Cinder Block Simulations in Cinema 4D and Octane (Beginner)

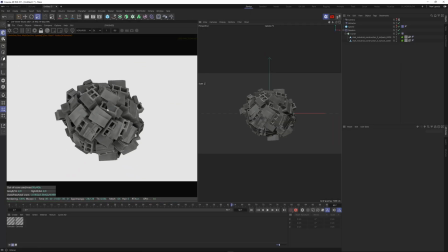[6:40]
2560 by 1440 so it's super sharp for you guys and then I'm going to change it from direct lighting to path tracing in our kernel
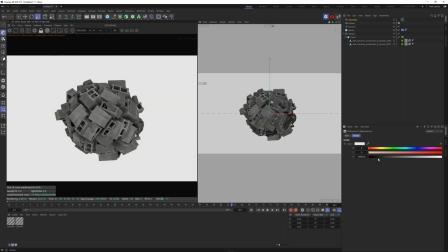[6:48]
I'm going to go to objects texture environment and I'm going to make the RGB spectrum black and then I'm going to go to objects texture environment and I'm
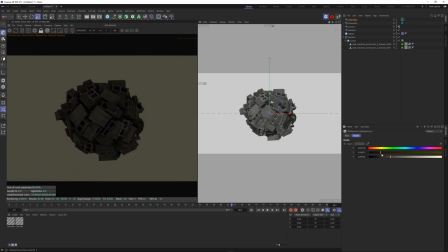[6:56]
going to tweak this and I'm going to make like a nice kind of like off-white color something that's
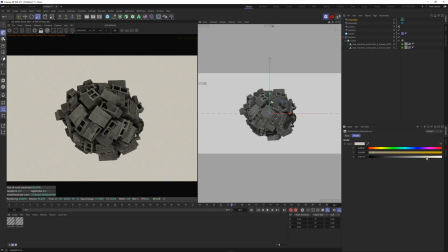[7:04]
coming from these kind of warm tones that's a little bit gray something like
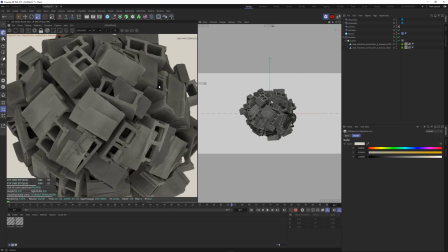[7:09]
this and then you're going to see these materials look a little bit disgusting i'm going to come back to frame
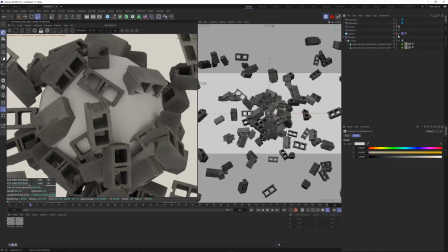[7:14]
six because that's what i wanted and i'm going to turn off the sphere on the bottom dot now as well
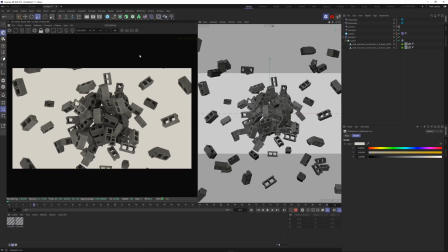[7:20]
maybe frame seven now what we're going to do is we're going to go to objects lights area
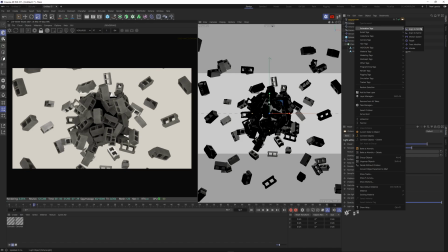[7:27]
light i'm going to right click on it animation animation tags target it and then with this little dropper I'm gonna aim at the sphere and then we're gonna press F2
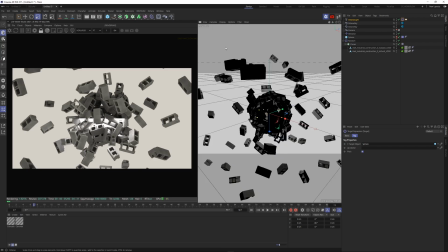[7:39]
cameras perspective and then I'm gonna do NA on the keyboard I'm gonna go to options sorry filter and work plane and then I'm gonna turn off the top dots on both the skies so now we have this nice
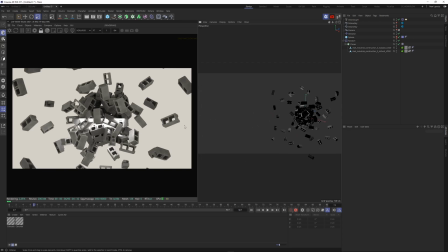[7:52]
kind of darker gray viewport back and now we can fly about and not be impacted by and our live viewer here won't be impacted by what we do here so i'm going to put one light out to the side i'm going to do a simple two-point kind of lighting setup now one
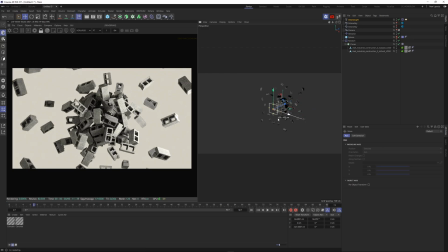[8:07]
thing you never want to do never never do this when you're lighting always avoid lighting things like this putting things right at the front it's not flattering
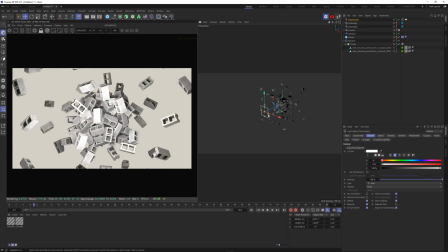[8:15]
something i rarely do it can have its uses but it's never going to look that nice so let's light things from the side maybe at most
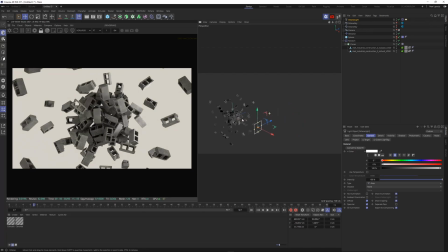[8:23]
at an angle or from the back this is a great tip to just make make sure your renders have quite a bit of punch to them so now what i'm going to do is duplicate that light and i'm going to put it at the back now i just did something without saying what i was doing because i was caught up in saying what i was doing about something else but i came into the light because i pushed it to the front and i went to
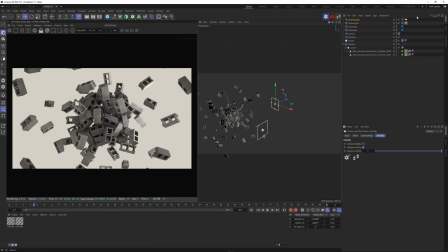[8:40]
visibility and camera visibility and i turned it off so the reason i did that is just because when i pushed this light back here you can see that you can see it now so we're just going to make sure that's turned off and then with this light i'm just going to get it to kind of highlight some of these a little bit better and
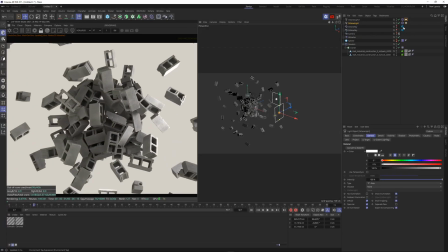[8:58]
recording the lights that's about all i'm gonna do but on these i did something i created these two environments and with one of them i only want to set them to the visible environment i should have done this when i was setting it up before but we just want this white one to
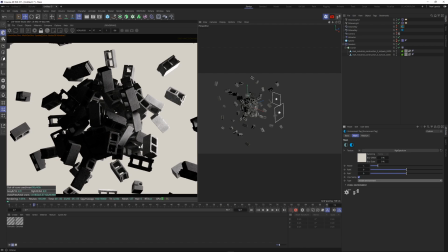[9:13]
be the visible environment the reason for that is because then we still get our nice really really dark shadows but then what i am going to do is i'm going to start to creep this up in our shadow so if we name this shadow and we name this hdri
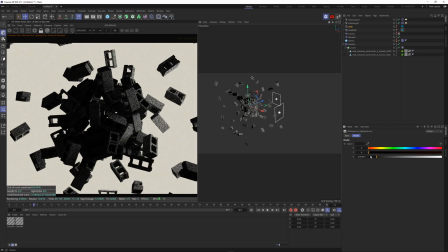[9:32]
in this one if this is our ability to control our shadows and wherever we put this is going to control the darkness of our shadows I'm just going to bring this up so there's some light in there
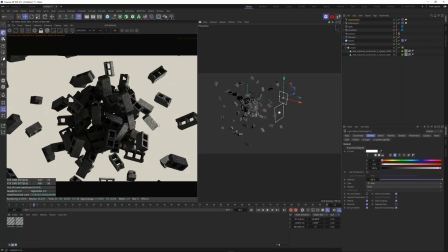[9:40]
and then with the lights I think I'm relatively happy with that this
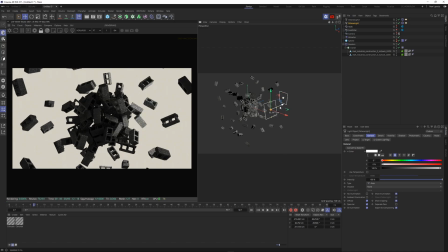[9:50]
is a super simple setup. There's nothing special here. We can maybe come to the front a little bit.
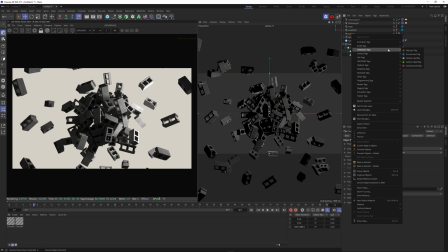[9:57]
And then in the camera, I'm going to right click C4D Octane Tags, Octane Camera Tag, Camera Imager.
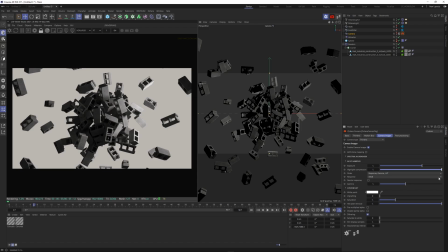[10:02]
I'm going to enable that. I'm going to bring up the highlight compression. I'm going to add quite a bit of punch to this here.
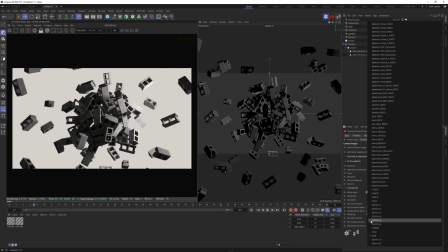[10:08]
I'm going to change the response to DSCS315 underscore five.
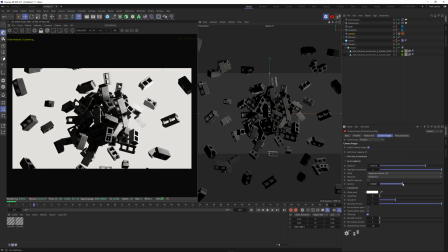[10:14]
And that gives us a lot more punch as well. And I'm just going to tweak these parameters here to make the render look super punchy and then in post processing let's add a little
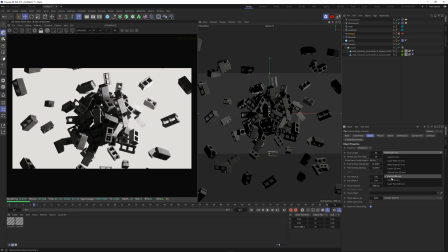[10:26]
bit of bloom and I'm gonna mess with the focal length now maybe let's do 135 millimeter and
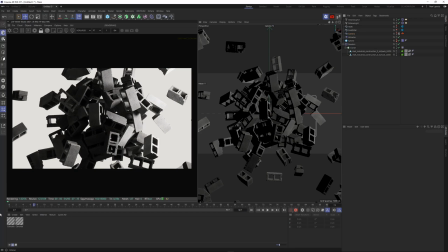[10:35]
this seems pretty good I think I'm happy with that we haven't looked at the materials though so
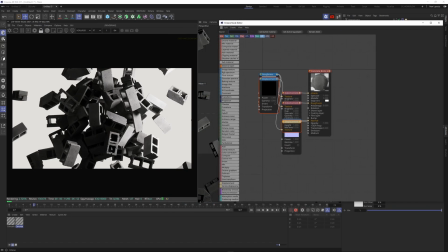[10:42]
we've come to the materials you're gonna see that our displacement isn't working and that's going to hold back the materials quite a bit so i'm just going to tidy these up